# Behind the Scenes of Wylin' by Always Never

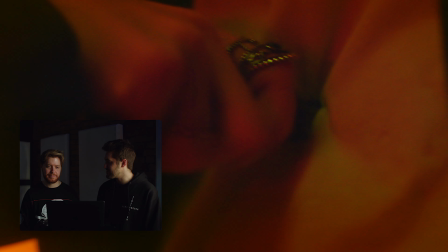[4:17]
Man, I was getting stabbed. Where were you? I was literally right behind you over there.
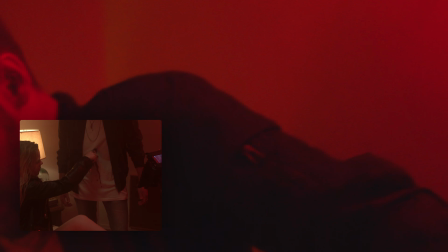[4:22]
I remember I was watching this like just offset kind of here, and when Pat was getting stabbed,
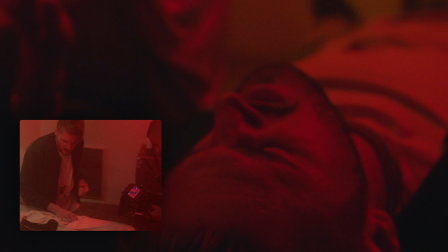[4:29]
like there's this blood like getting like dumped all over her face kind of thing as she was stabbing you.
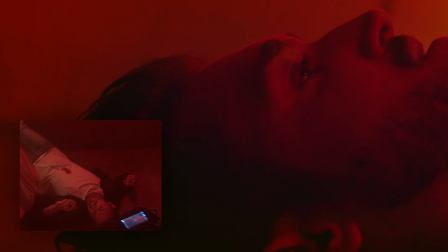[4:34]
There's just blood everywhere, and it was like I think they only had like one shot to do it because it was so messy kind of thing, and I think she had to shower like immediately after because yeah,
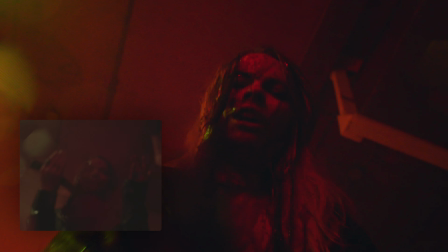[4:42]
she was just covered in this like all this blood. So for this last scene, like on the outro,
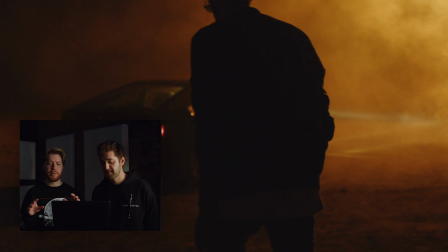[4:52]
originally there was no sound for that part, and it was kind of like an outro that's like apart from the song.
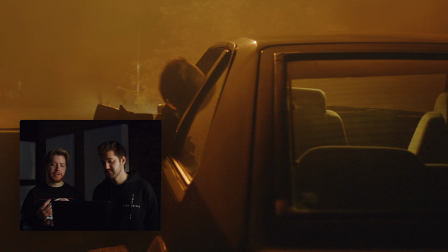[4:58]
I ended up designing the whole outro. You hear the air, you hear the car, and like I wanted to show off this song at the time that wasn't out yet, which was called Canadian Dubai, and we wanted it to sound like it was like playing in the car. So I spent like a couple days kind of manipulating this, so it felt like you were in this like atmosphere.
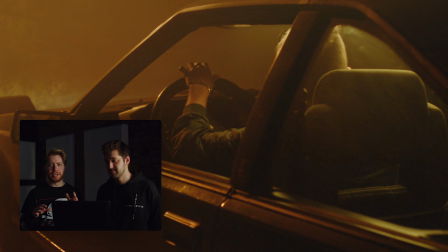[5:14]
Car was like playing this like unreleased song kind of thing, and then like peeling away. So this was actually purely just sound design.
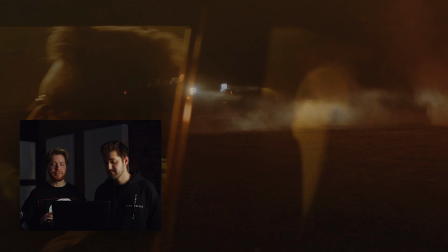[5:21]
There was no actual recordings like on site.
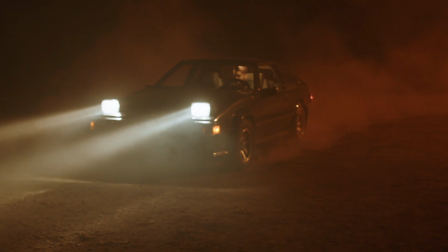[5:24]
Wylin became such an impactful song to her career, and it meant so much to us and so much to our fans that we decided to make a Wylin part two. That came out on our recent album, Shadows in My Home. That was our breakdown for our music video, Wylin. Thanks so much for watching. And if you want to check out the original video, the link is in the description below. And also check out Wylin part two while you're at it. Peace. We're gonna do that again. It's pretty good though. Yeah.